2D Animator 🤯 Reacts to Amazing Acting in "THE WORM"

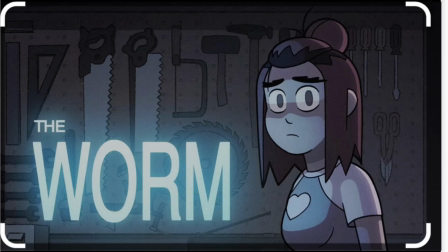0s
I don't know if you guys have seen this short before. It's called The Worm, and it's really, really good. It's directed by Andy Coyle, the same director, I think, who did the Hilda series. It's just a fun, kind of retro horror kind of vibe. But anyways, I really, really loved it, and I wanted to break down a few of my favorite shots from the short.
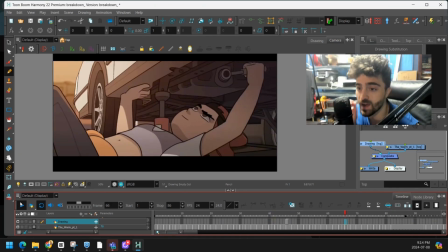16s
So if I'm not mistaken, all of the character animation was done using cutout rigs, which is super, super impressive, because it doesn't feel cut out at all.
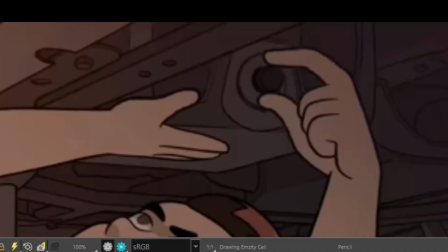25s
Like, take a look at her hand here.
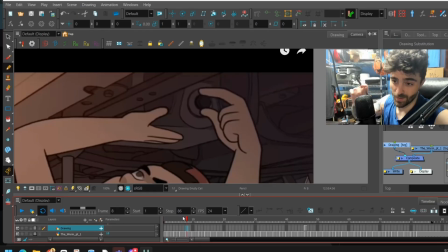28s
That little cycling movement, I'm pretty sure it was a drawing swap, and they swapped through the drawings, but it looks so fluid.
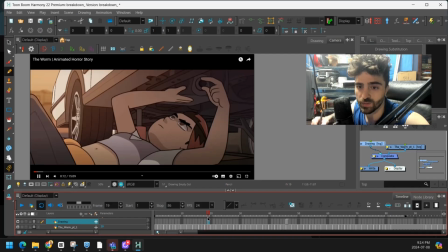36s
I also love when she reaches for her, like, wrench tool. She doesn't just move her arm.
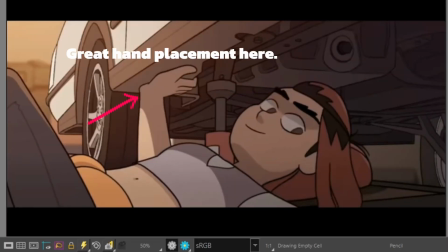42s
Her whole body tilts up as she reaches.
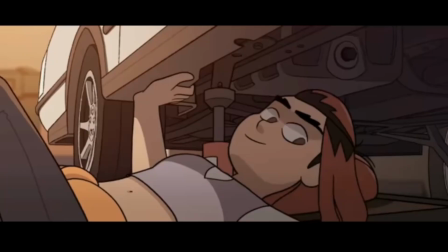48s
We get a nice angle change on the head. So those kinds of small movements really make that action believable.
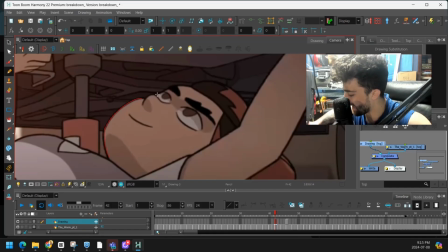54s
So I'm not 100% sure, but I feel this angle of the head did not come stock in the rig.
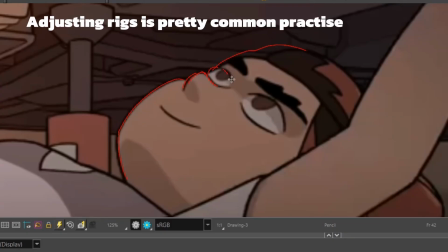61s
So I feel the animators definitely had to adjust the pieces themselves a little bit to get this special angle.
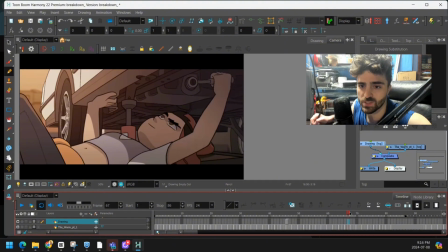69s
Right, now this action, right, it's pretty straightforward, just cycling of the arms. But watch what they do with the face.
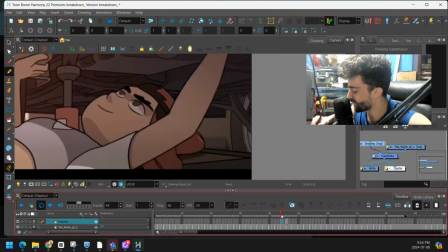75s
As she's fixing the car,
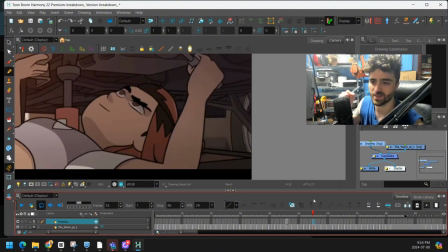80s
they have a slight expression change on the face, and that kind of just breaks up that boring movement and keeps that character alive. Really, really good acting choice there. Right, so in this scene, the radio's kind of making some noise, and it startles our character, and then she goes to see what's going on. Another great example of getting some great character acting without a lot of character movement.
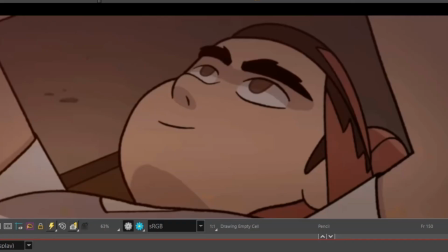103s
So she hears the sound, we're stretching the face up to kind of get that change of expression.
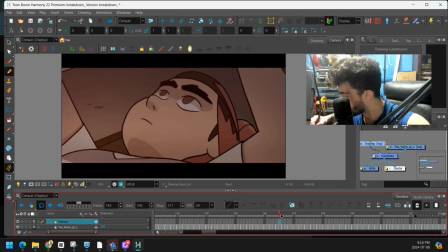108s
Just her face, right? Her body is actually very still. And what really sells it are those pupil movements.
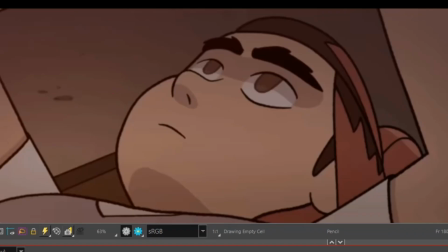115s
Let's zoom in. Just one frame, we move the pupils over. These little eye darts really make it look like she's thinking, what could that noise be?
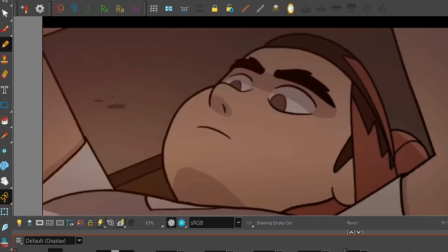123s
It really helps to build that tension. And then, of course, we have a tiny anticipation, and she finally moves.
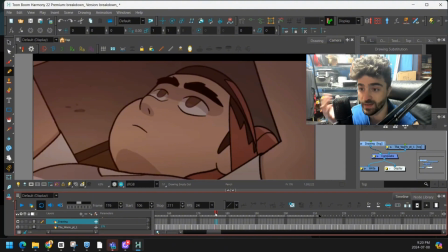129s
Right, so there were like 3 steps before the actual movement, really making the audience believe that, hey, this is a thinking character.
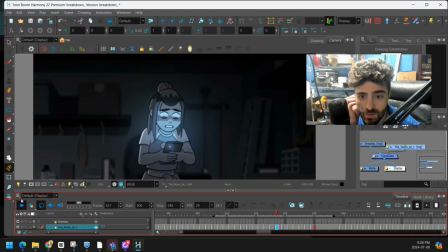136s
Right, so here she's digging through her phone,
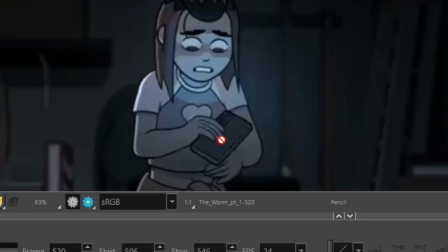143s
right, to see what's going on. Right, what I loved about this is this phone is probably, I'm guessing, a separate prop that they had to draw.
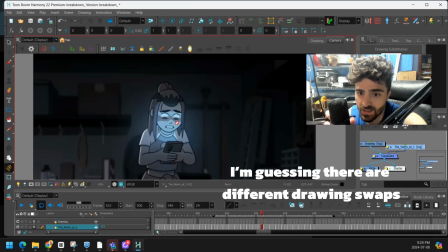152s
And the way it's changing angles, it's very hard to tell where that switch happens.
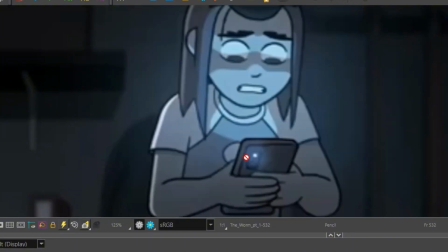158s
Let's zoom in on the phone. Right, so here we're clearly seeing this edge,
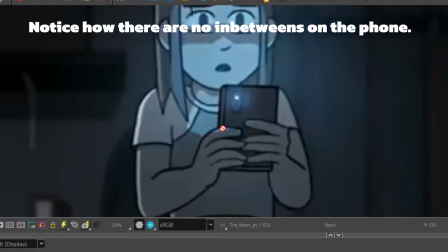163s
and then in the next frame right away, we flip that perspective.
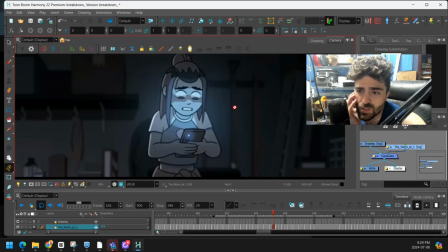168s
And why does that work? It's because there's such a strong ease out and ease into the next pose. So we ease out really hard here, right? The phone is barely moving. And then on the biggest movement, we pop into that pose, and there's a nice ease in to cushion that movement.
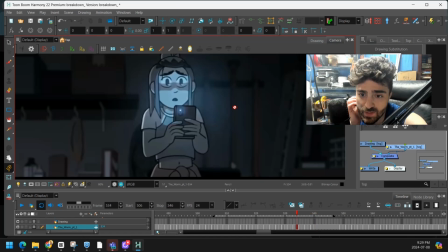186s
So when you're dealing with a prop in cutout animation, you want to make the swap during the fastest part of the action, so when there's the most movement.
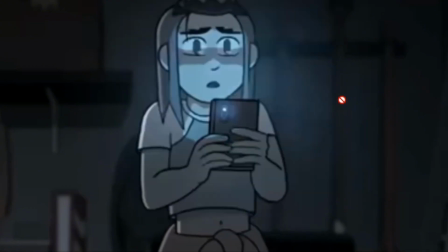194s
So here to here, it hides it very well.
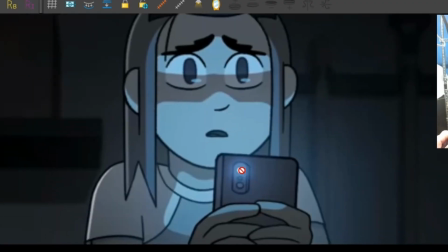197s
So I'm guessing things like the lights and the reflection in the eyes, and even this light on the phone, that was probably added after in comp.
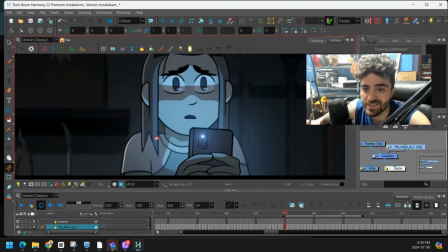205s
When you're doing the animation, you don't really see these lights. You just kind of have to picture what it looks like, and then in the final product, when it goes to compositing, they add all the extra things to bring it alive.
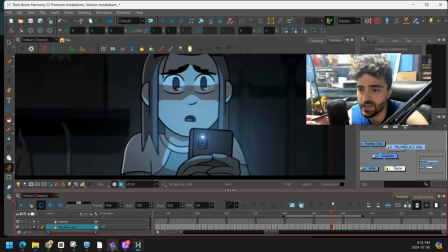218s
So that's why it's really easy to work on a show, and then even when you're watching this show at the end, you're like, wow, it looks completely different than what I was seeing when I was working on it.
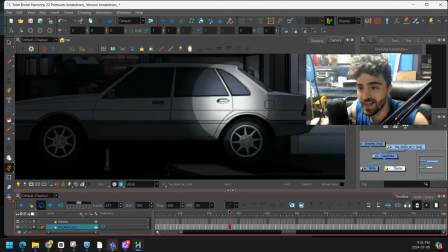226s
Short does such a good job of building that tension, but not losing the interest of the audience.
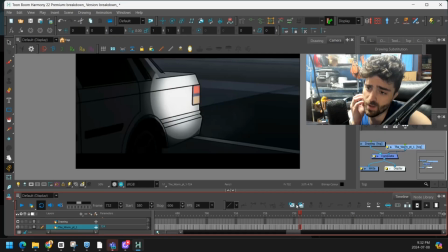232s
So this car, I think, was a 3D model. I've worked with 3D models before. Sometimes we use it just right as it is. Sometimes we use it to trace over the movement. But yeah, it's pretty common to see this kind of stuff being used even in 2D productions.
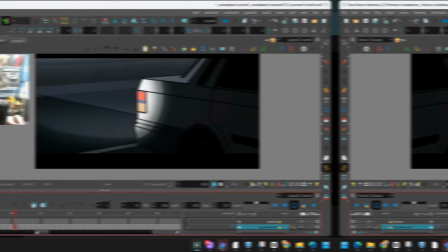248s
Right?